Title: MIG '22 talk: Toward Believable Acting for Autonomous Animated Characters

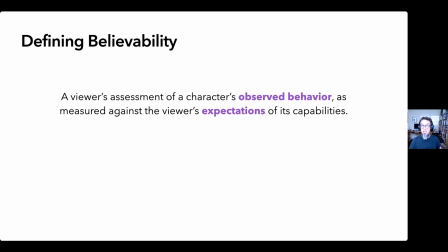[4:08]
Now, observed behavior, that's important because it turns out it doesn't matter so much what the character thinks or is capable of thinking. What really matters is what its behavior tells you about what it thinks. And then the viewer's expectations depend on several other factors: the visual design of the character,
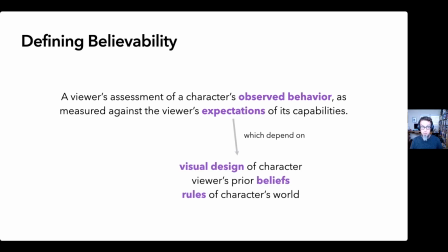[4:26]
the viewer's prior beliefs about that type of character, and the rules of the character's world.
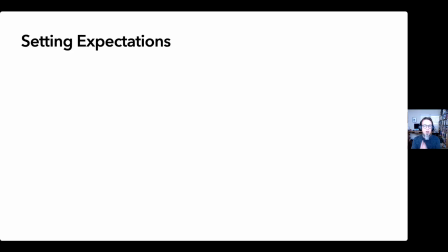[4:30]
Let me show you an example. So a character's appearance affects the viewer's expectations.
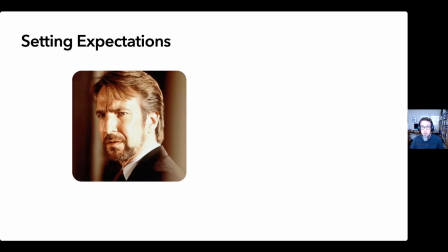[4:36]
If your character looks like this, you might expect it to speak and wear clothing, but not if it looks like this.
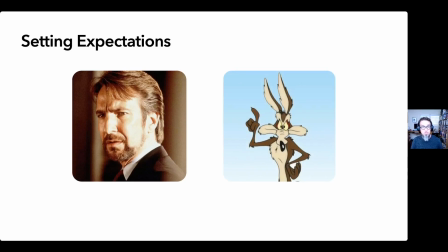[4:43]
It also affects our expectations about the rules of the character's world.
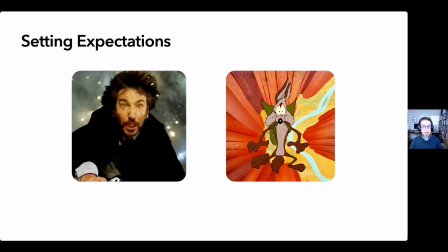[4:46]
If you were to drop both of these characters from a great height, you'd give them very different prospects for survival. So breaking a character's believability even briefly
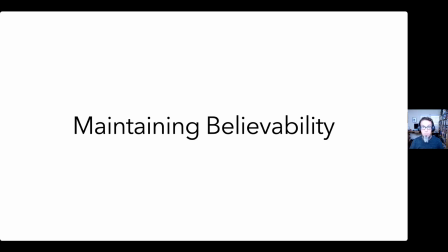[4:59]
can undermine the viewer's experience. You may come in willingly suspending your disbelief, but once you've been popped out of the story, it can be hard to reconnect. Believability is also highly context dependent. An action that's believable once might not be believable if repeated over and over again.
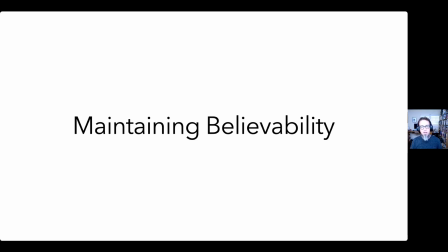[5:15]
So you have to think about maintaining believability across all timescales from a fraction of a second out to the duration of the entire experience. And this is tricky because it turns out viewers have all kinds of different expectations about characters.
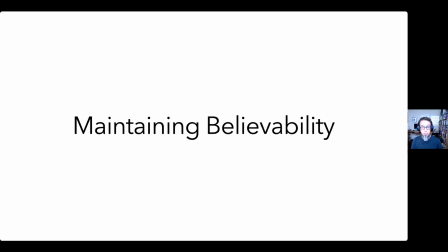[5:32]
And that means the illusion that we call believability can fail in many different ways.
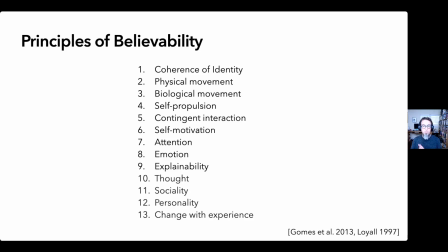[5:37]
So what are those ways exactly? Well, psychologists, animators, and HCI researchers have all spent time on this, and we've pulled together ideas from all of these fields, and we've compiled them into a list that we call principles of believability.
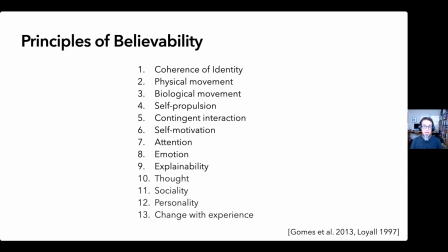[5:53]
These are all attributes of a character's observable behavior, and the idea is that you could use these as design guidelines as you develop your characters.
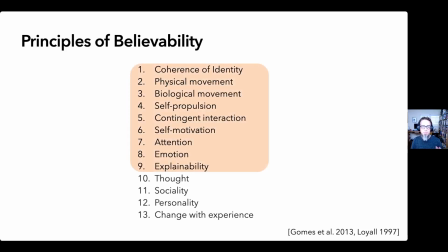[6:02]
In the interest of time, I'm going to focus on the first 9 of these, since that's all our system was designed to robustly demonstrate, but you could read about the rest in our paper.
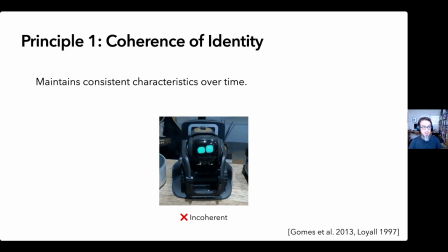[6:13]
So let's dive right in. Principle 1, coherence of identity. A character should maintain consistent characteristics over time. A common violation of this principle is when you let a different algorithm take control over animating a character.
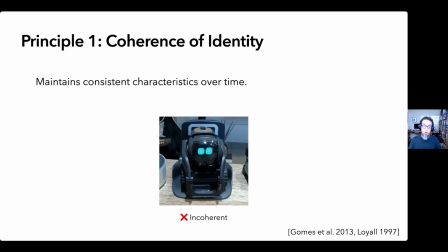[6:26]
For example, cutscenes versus gameplay scenes in games, or when your playful toy robot suddenly transforms into a digital voice assistant.
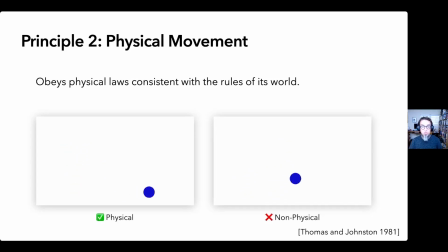[6:36]
A character should obey physical laws consistent with the rules of its world. I say its world because the rules of its world may be different from our world, but that's okay as long as those rules are internally consistent.
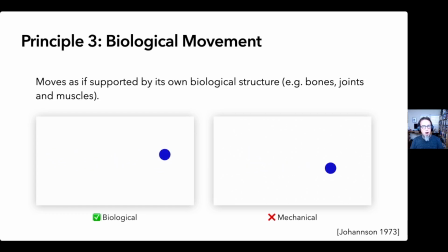[6:50]
Biological movement. Our brains are hardwired to perceive and interpret biological movement. A lot of Disney's principles of animation, things like squash and stretch, overlapping action, arcs and spacing, exist largely to support the illusion of biological movement.
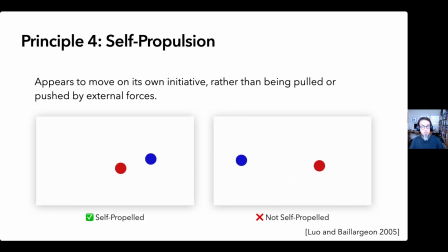[7:10]
Self-propulsion. A character should seem to appear to move on its own initiative. Self-propulsion is a precursor for the perception of agency, even in infants. Things that violate this principle include things like marionettes, if it's too obvious that something else is pulling their strings.
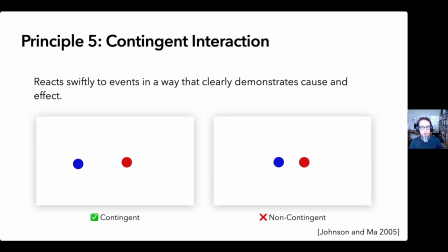[7:30]
Contingent interaction. A character should react to events in a way that clearly demonstrates the cause and effect relationship it has with its environment. A very common violation of this in games is when a character's motion is built on pre-baked animation clips. While one of those clips is playing, the character isn't really responsive to its environment.
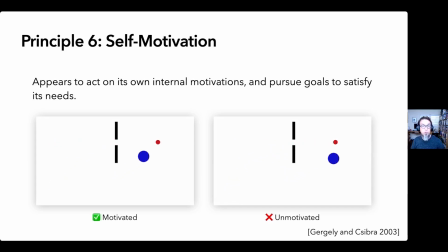[7:52]
Self-motivation. A character should appear to be acting on its own internal motivations and pursuing its goals to satisfy its needs. It turns out that even simple shapes like these dots will be perceived as having agency and animacy if they appear to be pursuing goals. This has been demonstrated even in 1-year-old infants.
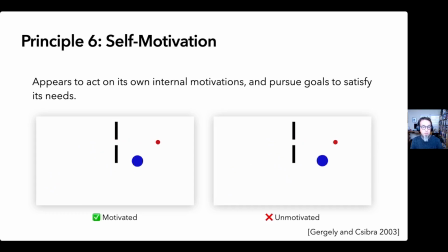[8:11]
In this particular example, these illustrations are a reproduction of illustrations from an experiment by Gergely and Chibra, as you see below. The principle of attention.
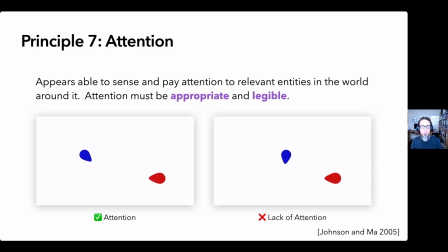[8:24]
A character's attention gives you a window into what it can perceive, what it's thinking about, or what may be important to it. And to satisfy this principle, what a character pays attention to needs to be appropriate to its situation and legible to the viewer.
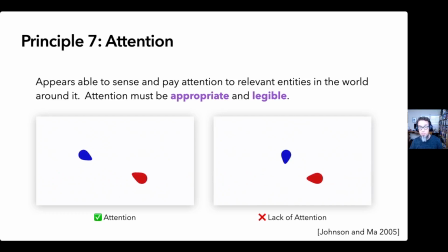[8:41]
This is most often shown by making a character look at something, but it can also be shown by listening, smelling, or feeling. The principle of attention applies across all the senses. And now we get to the principle of emotion.
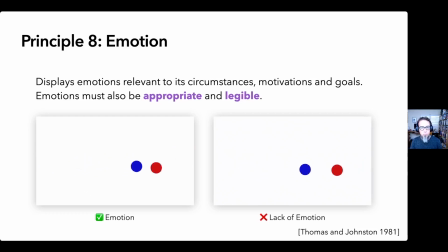[8:56]
Note that almost every aspect of a character's behavior can convey information about its emotional state. So its choice of actions or inaction, modulations of those actions like how quickly it moves, or explicit display of emotional affect like posture, facial expression, tone of voice.
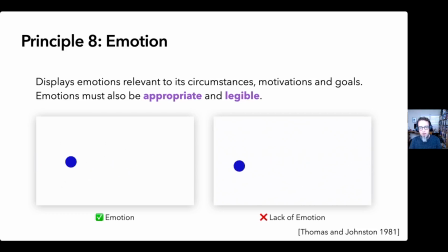[9:14]
For an emotion to feel genuine, all of these aspects should be consistent with each other.
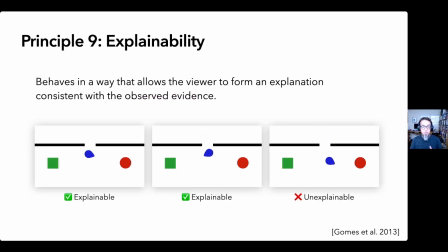[9:22]
And now we get to explainability. Explainability is that the character should behave in a way that lets the viewer form an explanation consistent with the observed evidence. Explainability is about understanding why a character is doing what it's doing.
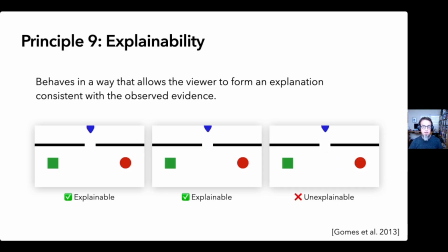[9:37]
And this principle, in a lot of ways, depends on all of the others. In the example you see here, when you remove attention and emotion, you deprive the viewer of the evidence they need to explain what they're seeing, and the character's actions become unexplainable.
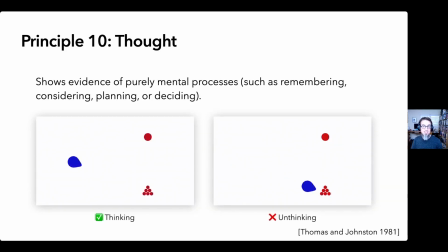[9:54]
I'll whiz through these last few because we don't go into them in great detail in the paper, but the principle of thought, a character should show evidence of mental processes like deciding and planning.
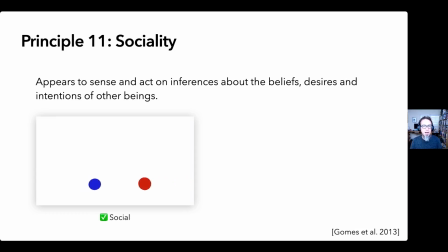[10:08]
Sociality, that a character should have a mental model of other characters and act on them. We're social beings and we expect sociality from beings like ourselves. Personality, that a character should have unique behavioral and expressive traits that distinguish it from its peers.
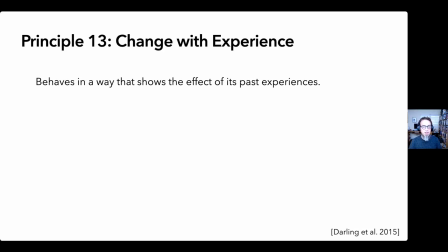[10:26]
And lastly, change with experience, that the character's behavior shows the effect of its past experiences. Change in behavior shows that those experiences were meaningful to the character, and this has also been shown to impact the viewer's ability to empathize with the character.
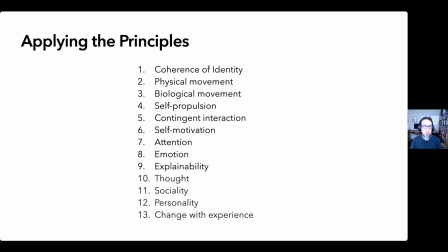[10:45]
So that's all the principles. I want to stress that this is not a recipe, but it's a set of guidelines. And each of these principles applies only so far as the viewer's expectations require it. So if your character is, say, a photorealistic squirrel, you might not expect it to show much evidence of thought.
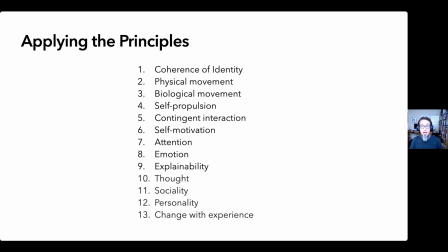[11:03]
And if it's a robot, you may not expect much biological movement.
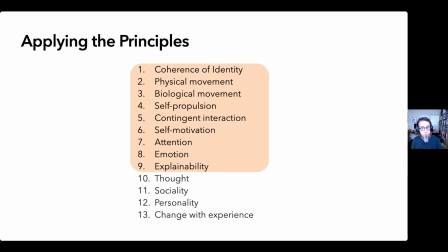[11:07]
And again, for our implementation, we've focused on these first 9 principles.
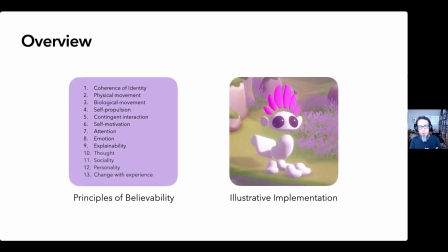[11:14]
So now let's talk about what we've built to demonstrate these principles.
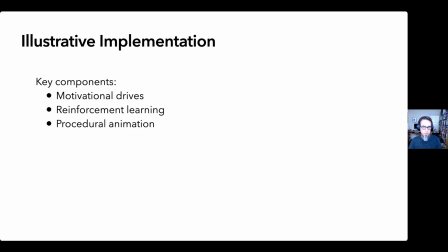[11:19]
We've built a system to animate an autonomous character using reinforcement learning and procedural animation. The core idea is that everything about this character's behavior should emerge from the same underlying set of motivations. We've started with the most basic physiological motivations, things like safety and nourishment.
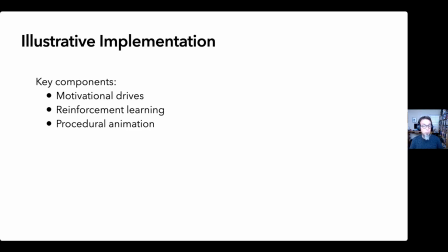[11:38]
These are needs that all animals share, which we hope would make them universally relatable to human viewers.
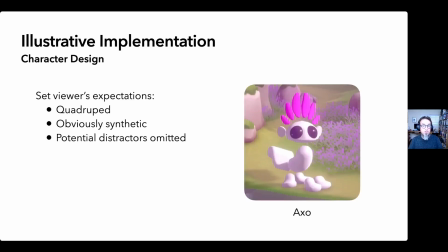[11:45]
And here's what our character looks like. Its name is Asho. We chose this design because it sets the viewer's behavior, the viewer's expectations appropriately. It's a quadruped, which sets certain expectations for intelligence. It's an imaginary creature, so the design is honest as to its artificial nature.
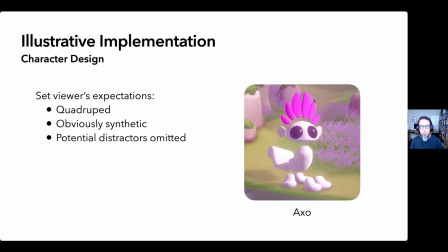[12:03]
And since our focus is on the animation, we've removed any details that might distract the viewer from that.
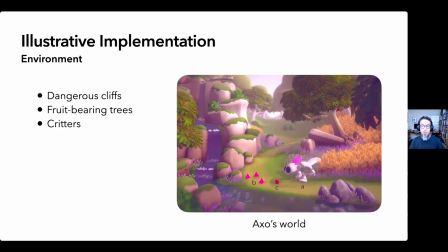[12:11]
Asho's environment has a variety of elements that can impact its needs in different ways.